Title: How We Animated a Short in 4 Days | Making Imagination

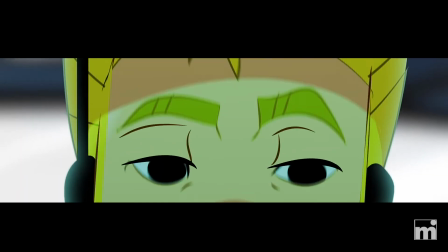Rowan was a short film that we animated for the contest 48-hour x2 film project in 4 days.
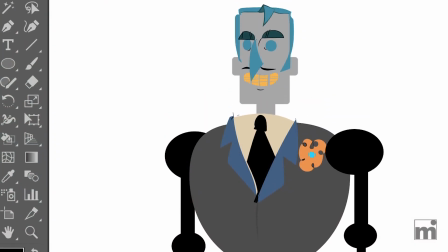It was a bit of a grind, but here's how we did it. Going into a project like this means you have to have efficiencies and workflows in place before you start. I mean, you have to know what's possible and how much you can do in a day in order to set the pace and hit your marks.
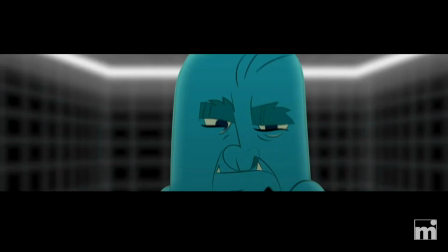Where can you spend your energy and where can you not afford to spend your energy? You've got to figure that out up front.
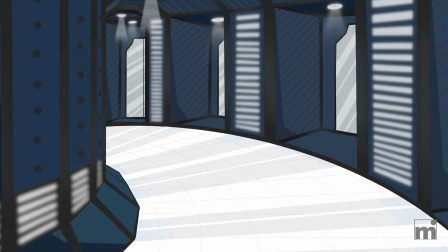Our efficiencies included paring down character rigs and creating backgrounds that could be scaled and shifted so as to be used and reused multiple times.
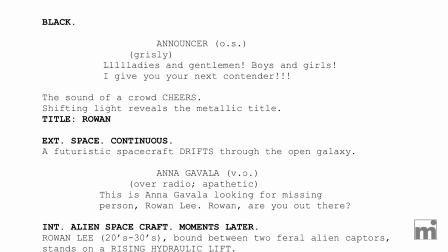On day 1, we wrote the script.
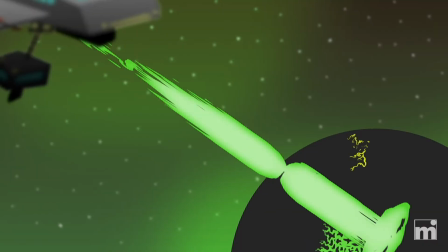On day 2, we began creating backgrounds, artwork, and had our effects animator begin his tedious work of frame-by-frame effects animation.
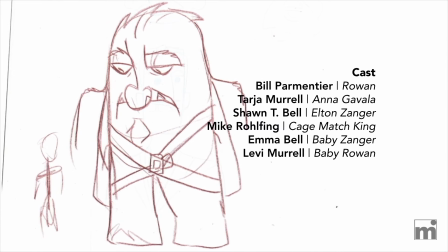Actors began recording, and production was underway. Some recorded on their own, others recorded in a session with me, but by the end of day 2,
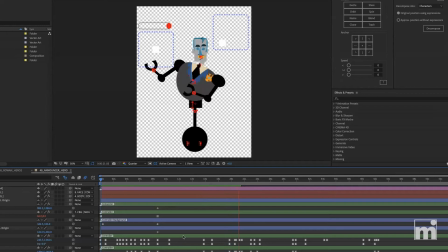voices had to be in the can and on a project timeline be timed out, because animation needed to start on day 3, if not sooner, so you had to have some character rigs complete. When working on animated projects with other animators,
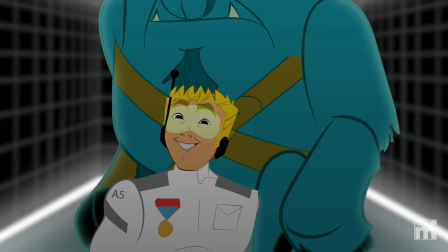I like to break my projects down into various scenes and collect each of those scenes as separate After Effects files.
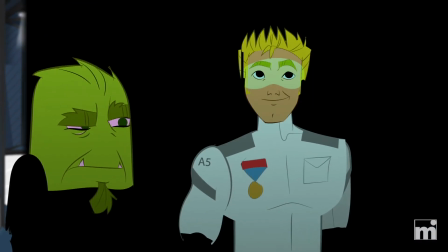That way, I can hand a whole scene off to an animator who can begin working while I lay out another scene.
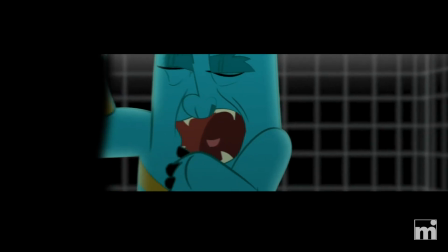For this project, I worked with one other character animator, Josh York. We totally skipped storyboarding as there just wasn't time.
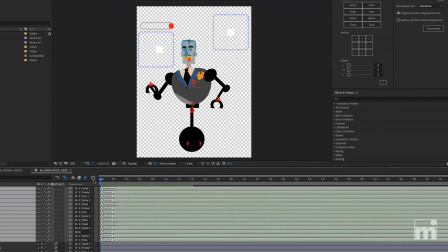I used Duik Bassel and joysticks and sliders in Adobe After Effects for rigging the characters. When rigging multiple characters in a short time span, you have to establish a hierarchy of complexity and a strategy as to how you're going to tackle them all.
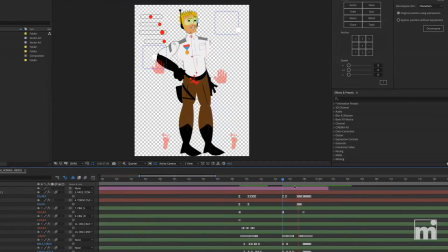For example, Rowan, our hero, was the most complex character rig because he's the lead.
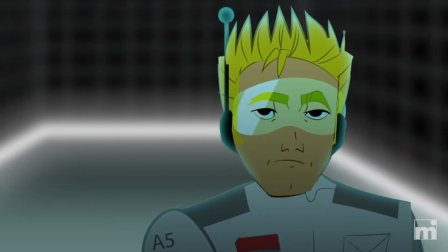You just can't cheat with your lead character. But on the next lead character, he could be simpler.
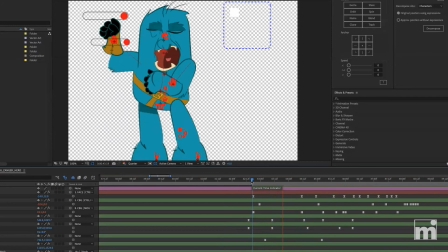I created fewer swappable artwork pieces for his rig. So for instance, this character had fewer mouth positions because he doesn't speak.
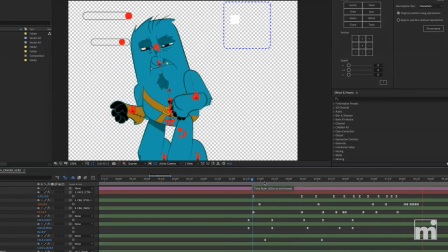His head is also cylindrical,
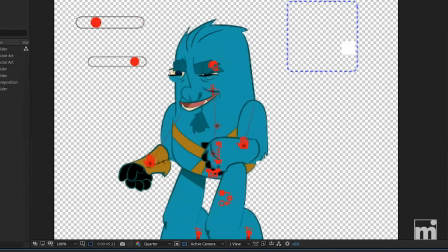which allowed for a wider range in his rigging because I didn't have to worry about how his ears were going to interact with his head turn or how his hair might interact with a head turn.
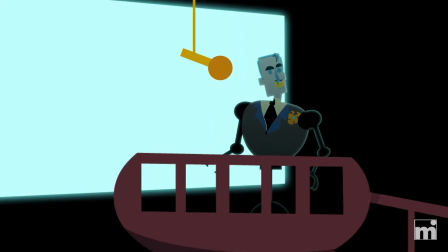The Battle Dome announcer was the simplest rig created.
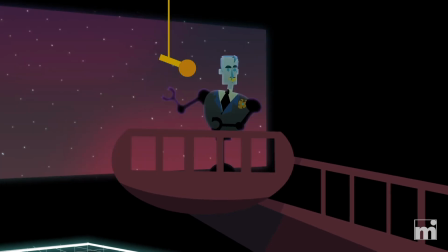Originally, he wasn't going to be a robot, but after the actor's performance in the audio booth, which totally changed his character,
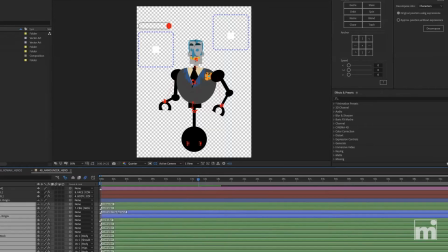he required a more refined character design, so what I'd originally intended to be a feral monster turned into a refined robot.
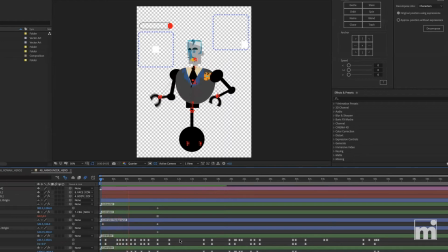But this was actually good for the rig. As a robot, he doesn't need legs, and he doesn't need swappable mouth positions or articulating fingers.
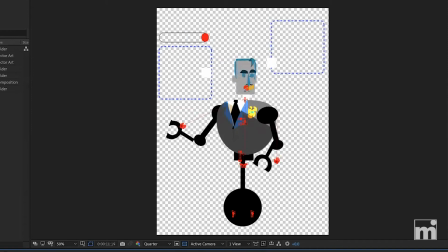I chose to add a metallic shine that moves along with the character's body to give him a layer of complexity so he doesn't feel like a total cheat.
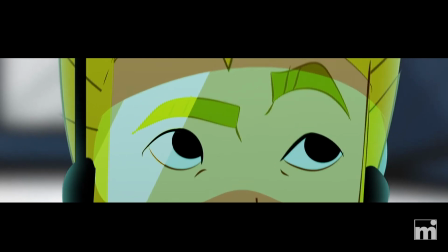And don't forget principles like squash and stretch. These all help sell it. Scene layouts begin with dropping your character into the background.
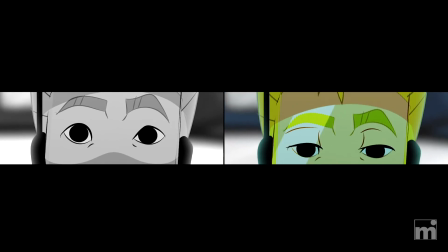I recommend animating all of your staging and camera moves first. Then you can go back and keyframe everything else.
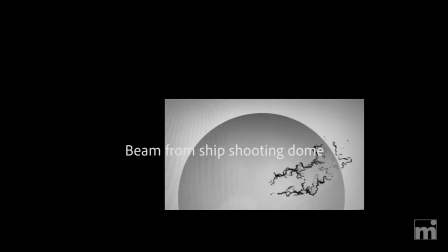I sent an incomplete animation to our sound mixer, and he began mixing as the effects animation was wrapping up.
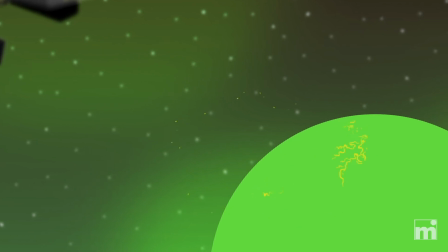He did have to guess a little bit at some sound effects where animation wasn't yet complete, but I was able to guide his efforts.
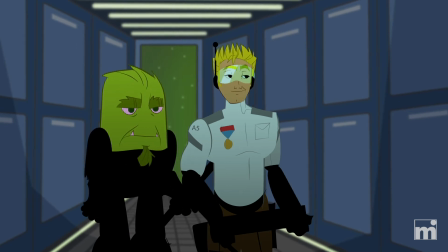In the end, we came away with an animated short that we delivered on time, and we're all pretty happy with.
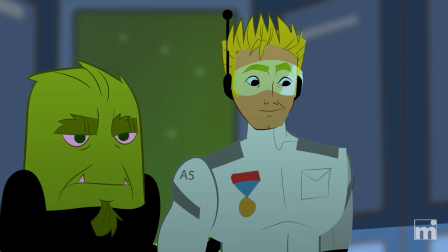Having a team helps you put several pieces into production into the workflow at the same time.
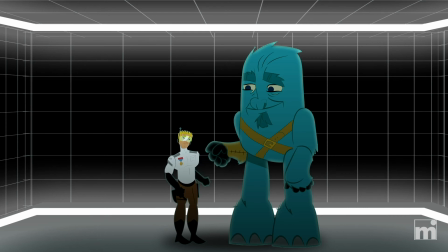You've just got to overlay production with pre-production with post-production if all you've got is 4 days.
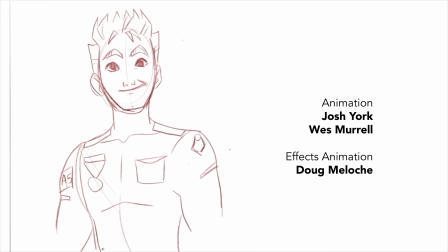So you get one scene finished with the artwork, pass it off, start creating artwork for the next scene.
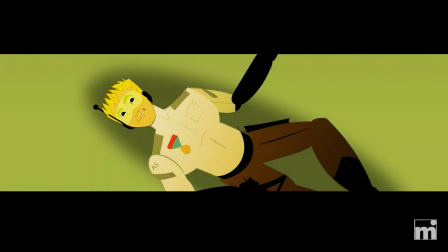Artwork begins on day 2. It's tricky, but if everyone stays on track and you've got a good track, you can pull it off.
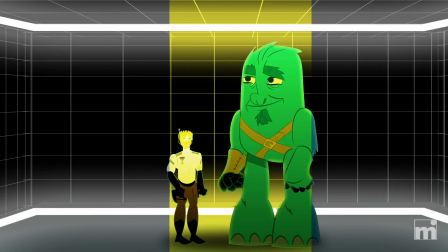And we did. And that's how we made an animated short in 4 days.